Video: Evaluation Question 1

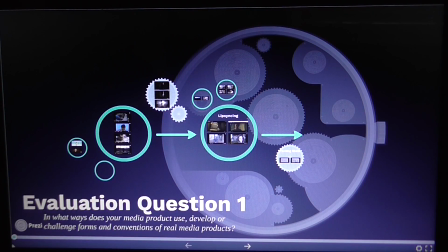Evaluation question 1. In what ways does your media product use, develop, or challenge forms and conventions of real media products? The genre of my music video is pop.
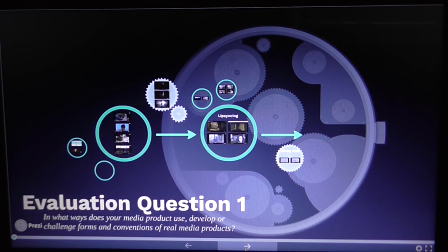Pop music videos often run by the same conventions, often being about the artist singing to sell them.
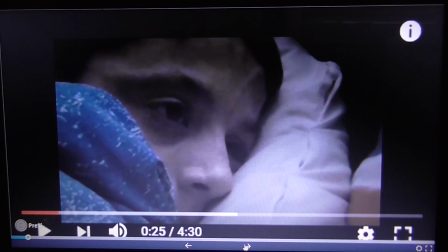The main convention I followed, which also follows Goodwin's theory for music videos, is the focus being on the main artist.
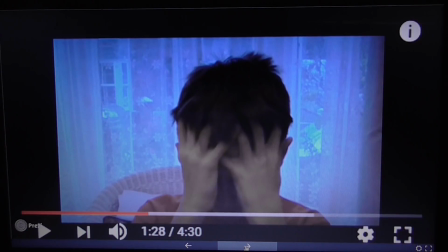Owen is the main character in my music video, but is also the artist shown on the digipack and advertisement.
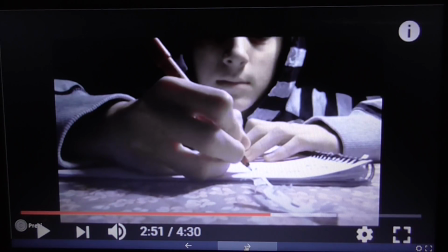I kept to this convention and made him the centre of attention, and due to his age, I believe the audience sympathised with his loss more.
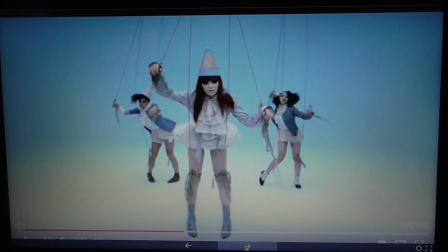Narratives or an upbeat, colourful video. These two conventions never seem to be portrayed in the same sort of video. If the song is fast-paced or jolly, the music video tends to be more vibrant with bright colours and little narrative.
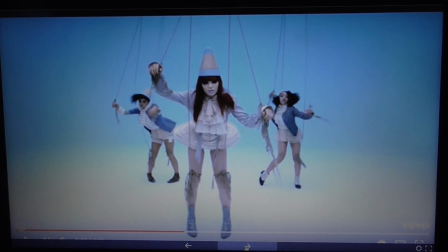An example of this can be seen through my music video analysis, where I analysed Jessie J's video of Price Tag. In this video, the narrative is not the main aspect, but more of the dancing that Jessie J does.
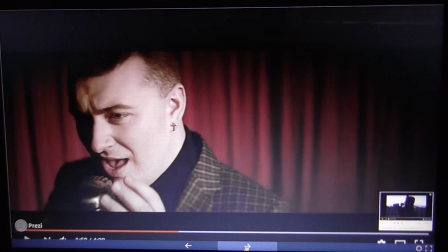Contrastingly, Sam Smith's I Know I'm Not the Only One, which is also in the pop genre, is a more slow-paced song with natural lighting and colours,
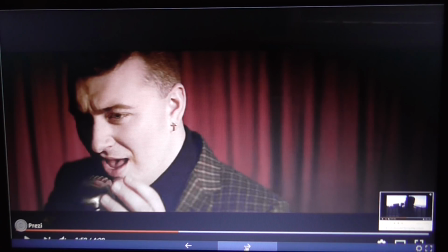which is therefore portrayed through the narrative storyline as opposed to the bright colours that can be seen in the sort of video Jessie J uses.
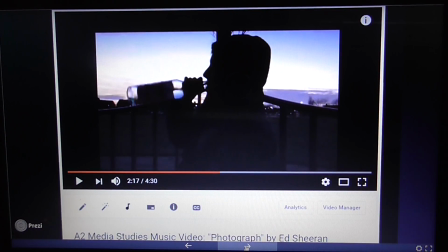In my music video, I used a narrative to portray the story of my artist, as the song I chose was a slower-paced pop song with a lot of meaning behind it. I showed a more mellow mood by using dull colours and loss constantly being shown throughout the video to make the audience feel empathetic towards the main character, being Owen.
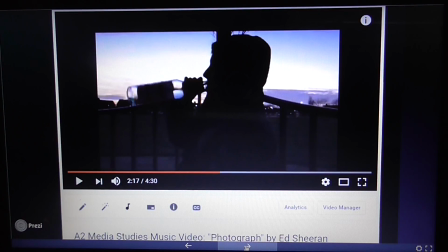It follows the conventions of pop music videos that do have a story. I appropriately selected to do a narrative over a dance video due to the pacing of the song.
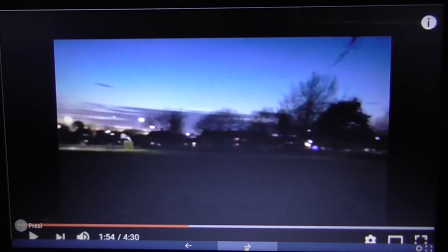When a pop music video has a good narrative, the editing isn't very heavy effects-wise, and everything tends to look very natural.
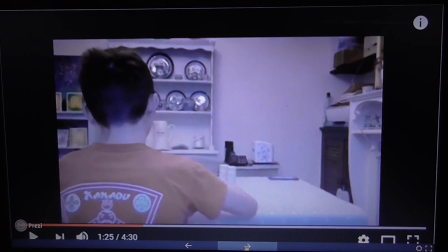I obeyed this convention and tried to keep everything as genuine as possible, ranging from lighting to the costumes. This is similar with the use of diegetic and non-diegetic sound. Usually in pop music videos, there is no diegetic sound when the music is playing.
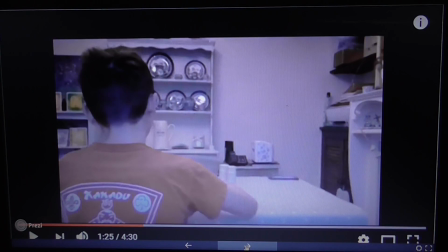Within my music video, I followed this rule. However, I didn't have any scenes with a lack of lyrics or music alongside them, so no diegetic sound was needed anyway.
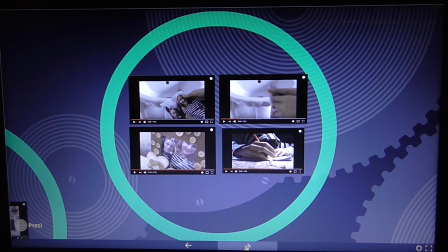Another convention used within pop music, as stated in Goodwin's theory, is that the video often matches the visuals. I did this through the literal portrayal of the song title, Photograph. The whole meaning behind my video was to show the loss that the main character had undergone since his sister passed away.
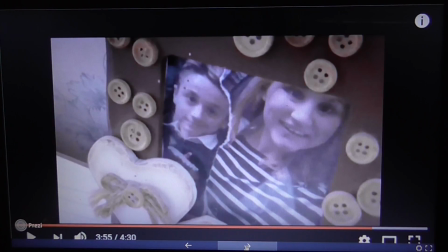I had the photograph of the two of them pop up throughout the video, specifically at the end, to follow this convention.
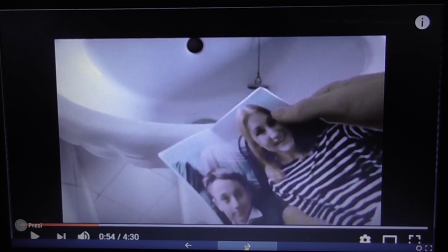Another time this can be seen is the scene in the bathroom where the boy pulls a photo out of his pocket. As this is happening, the lyrics say, "We keep this love in a photograph," which matches the happy photo being shown on screen.
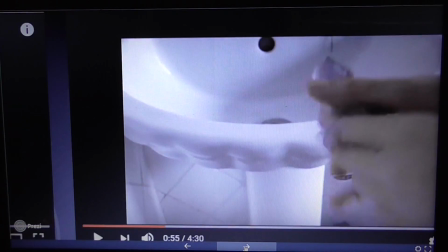Then as the lyrics say,
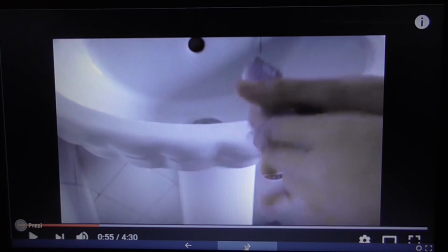"We make these memories for ourselves," the boy throws the photo on the floor to suggest that all the photo is memories and is no longer there.
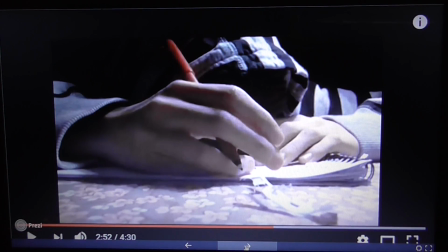Throughout the video, the boy is constantly miserable, which matches the opening line, "Loving can hurt." These shots specifically follow the convention that the visuals match the lyrics and add to the narrative.
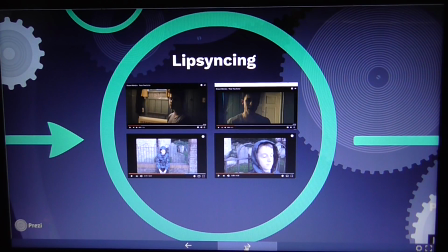One convention I didn't follow was the popular use of lip-syncing in pop music videos.
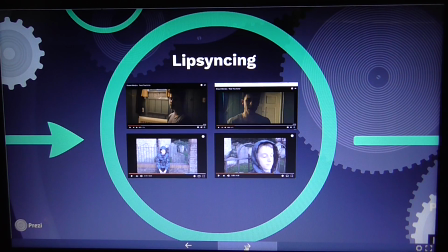Many pop videos interconnect the lip-syncing with the narrative,
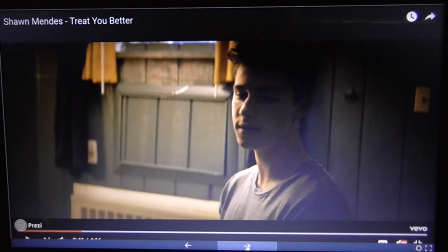an example being Shawn Mendes' Treat You Better, which I previously analysed.
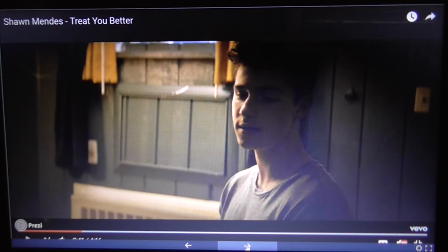In this video, Shawn sings along whilst facing his turmoil to portray his struggle and emphasise his emotion. In my music video, I didn't feel this was necessary, as I wanted the focus to be purely on the narrative.
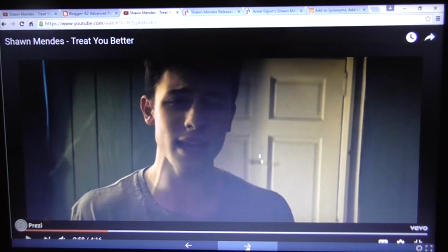Shawn Mendes' video is repetitive at parts with him singing towards the camera, and I found that without the use of lip-syncing and narrative progressed more, which benefited my video more.
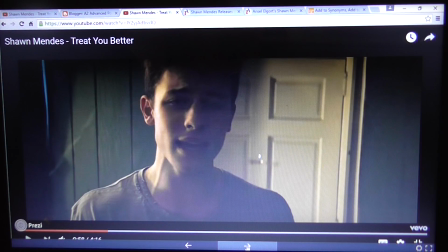Due to the absence of lip-syncing, something that both complies with and defies the conventions used in pop music videos is the camera angles. The lack of lip-syncing within my video meant the amount of artist close-ups was minimum, which is a feature often used within pop music videos. However, this didn't mean I did not use them at all.
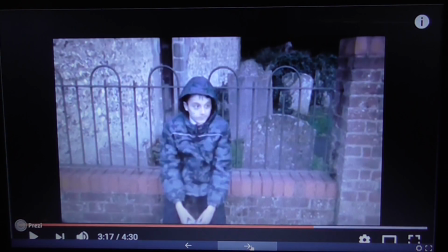When the main character is sitting on the wall contemplating whether or not to visit the grave, he tilts his head back.
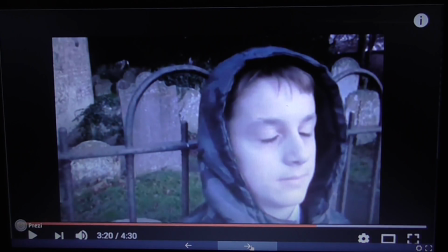As he did this, I inserted a close-up of his face to portray the emotion he is feeling. This convention, often used in pop videos to show the expressions and emotions people are giving, but is often interlinked with lip syncing, which I didn't do.
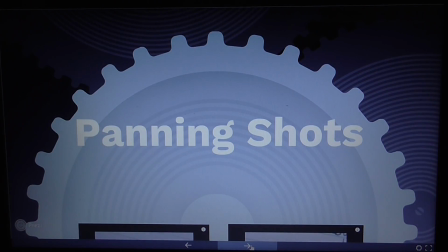I also included lots of panning shots, also similar to Treat You Better, in order to make up for the lack of close-up facial shots.
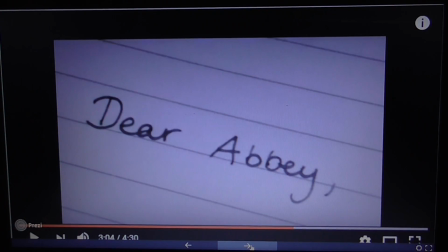Many of my panning shots were also close-ups and are of the letters the main character wrote, which I used this way to portray the character's emotions and feelings by showing certain words.
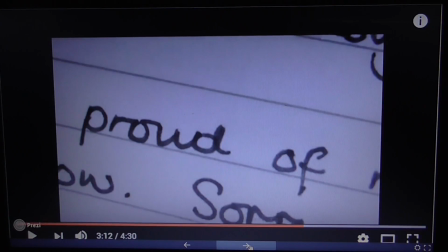It was much more beneficial to add these panning shots as it set the tone of the scenes and progressed the story. Despite my lack of motifs and close-ups, I still kept the character relevant by only having him as the focus of the video.
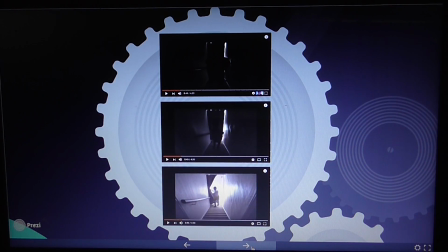Another convention that was benefited by the abstract camera angles was the cutting and transitions in the video. I tried to make parts of the video transition in time to the music, which in turn progressed the story.
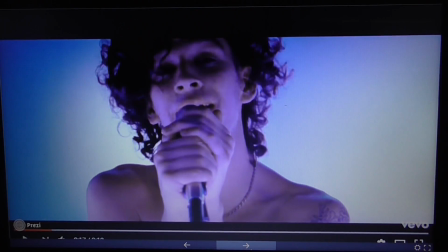One song I analysed that did this was Ugh by the 1975. This convention is normally used in upbeat music videos. I do, however, think this was a good way of incorporating another aspect of pop music into my video, as the jumpy movements almost added to the character's feelings.